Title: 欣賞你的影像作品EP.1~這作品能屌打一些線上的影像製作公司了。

Yo 你好 我是Tomo 歡迎回到我的頻道這一次的影片是要來跟大家分享
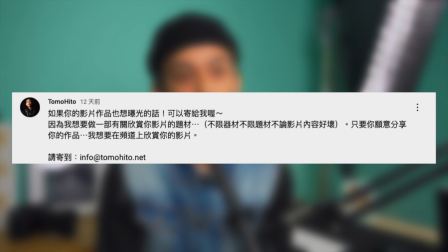0:05 我前陣子有跟大家說就是想要看看你的作品做得怎樣然後我們可以藉由這個方式來說說你的作品然後也可以讓我得到一些靈感可能很多人沒有看到所謂我的發文因為我本身我就是不是一個流量很大的創作者所以在這方面我想要再跟大家講一次說你如果有作品然後你得不到任何建議還是說可能你需要一些不一樣的靈感然後你可以透過我的頻道你可以把作品寄到我以下的那個email上面之後我們會透過像這種方式來欣賞你的作品對
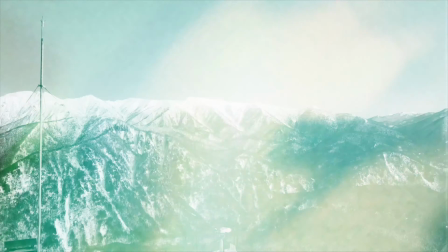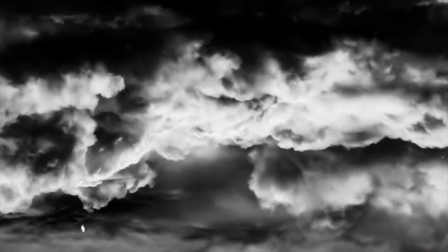OK,alright然後由於這一次我們就只有得到一個觀眾他願意記他的作品來給我們欣賞然後我也很感謝這觀眾他願意陪我一起做這個企劃接下來我們就會來欣賞他兩個作品為了尊重你好好的聽你的音效你的音樂戴上眼鏡之後呢我們就可以好好的來欣賞一下這個KKMOOL的作品他總共有兩個作品首先我們先來欣賞哪一個呢我們先來欣賞
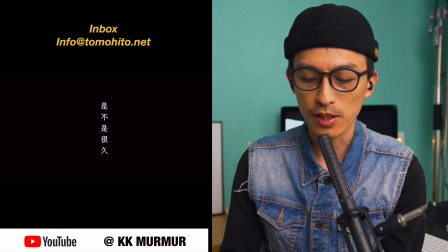1:45 他應該是一個咖啡子咖啡的商品所以
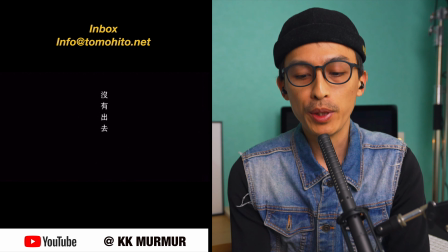1:49 商品影片對我來講是非常熟悉
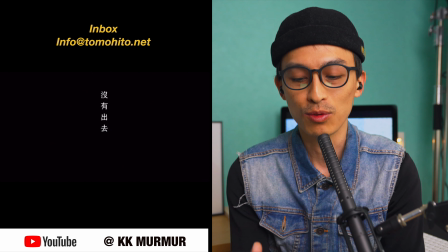1:55 因為我很常做商品影片
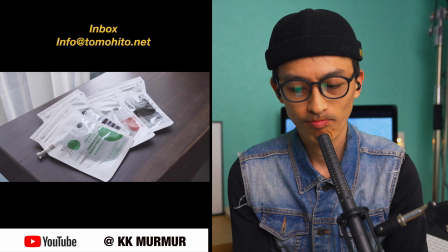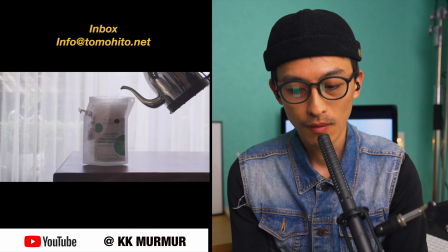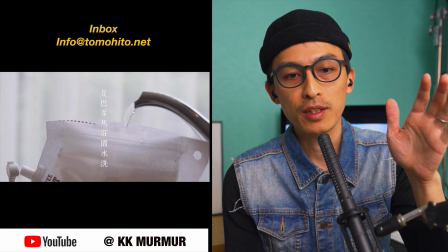2:08 這邊我覺得前面到這個部分都是很不錯的
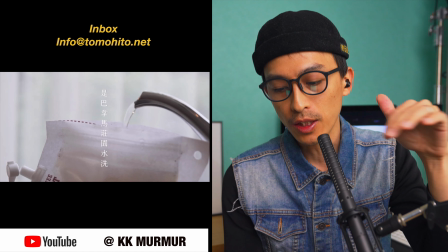2:13 只不過我覺得你的調色方面可以再更好
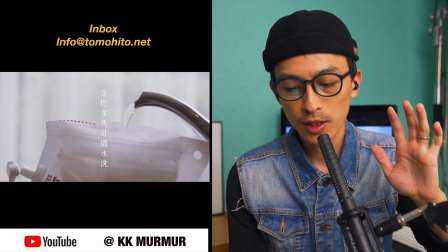2:18 因為我認為你的調色它目前是有點平的狀態
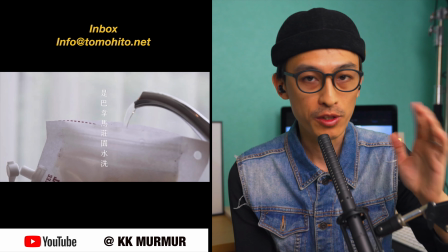2:24 我不知道你是不是故意用這個style但是基本上是沒有什麼問題然後你在音效上面我覺得處理得非常的好
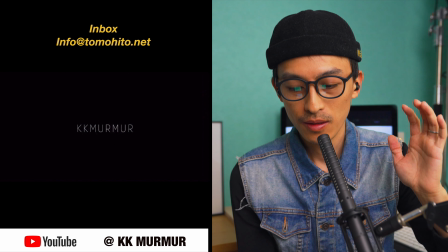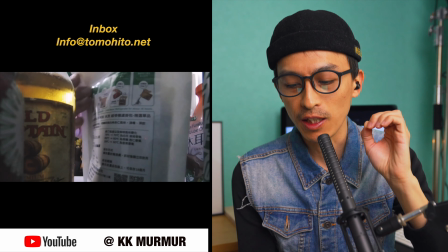2:47 它放很多很細微的音效其實是我蠻喜歡的啦
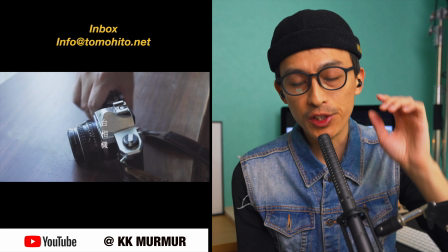2:55 這邊有一個小小建議因為你的字體啊你都放在你的畫面的正中央
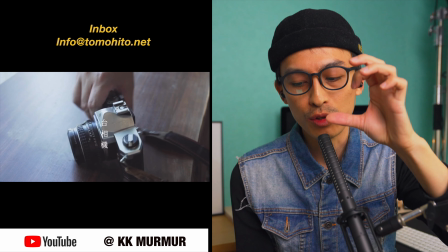3:01 這樣會導致你的字體有點看的不是很清楚我比較喜歡你把字體再往大概
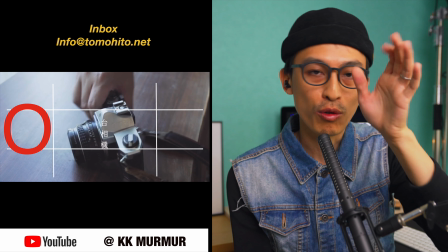3:11 緊緻線的左邊你的畫面的微左或微右都可以
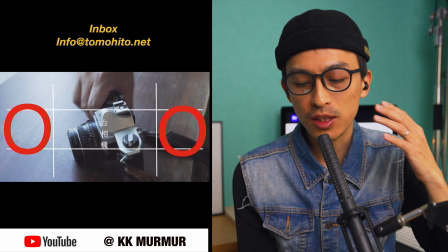3:17 因為我覺得這樣會讓看的人會比較清楚你正在寫什麼東西
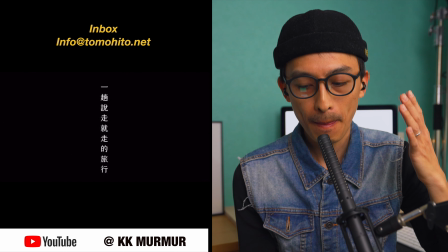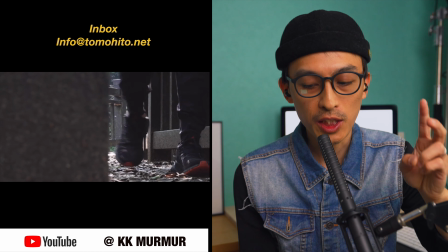3:29 這裡是第二個音樂喔
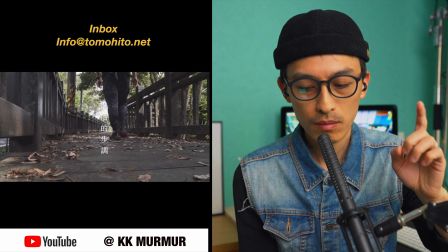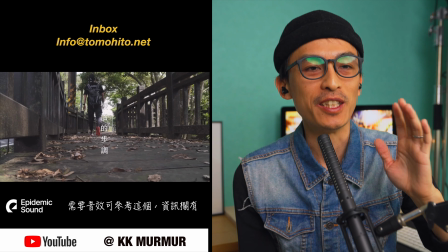3:38 可以聽到很清楚的機車的聲音我覺得音效它是唯一可以改變
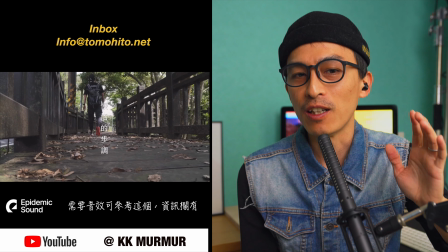3:45 一個影片的節奏一個調性還有它的氛圍所以我覺得它在音效這方面
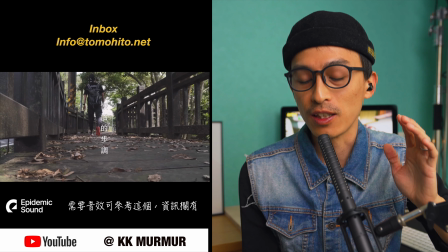3:52 是做得非常的好
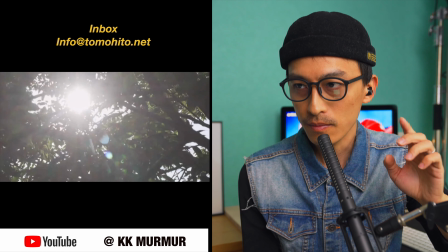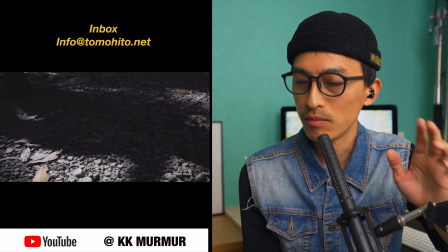4:02 碎石鹿的聲音腳步也搭配得非常的好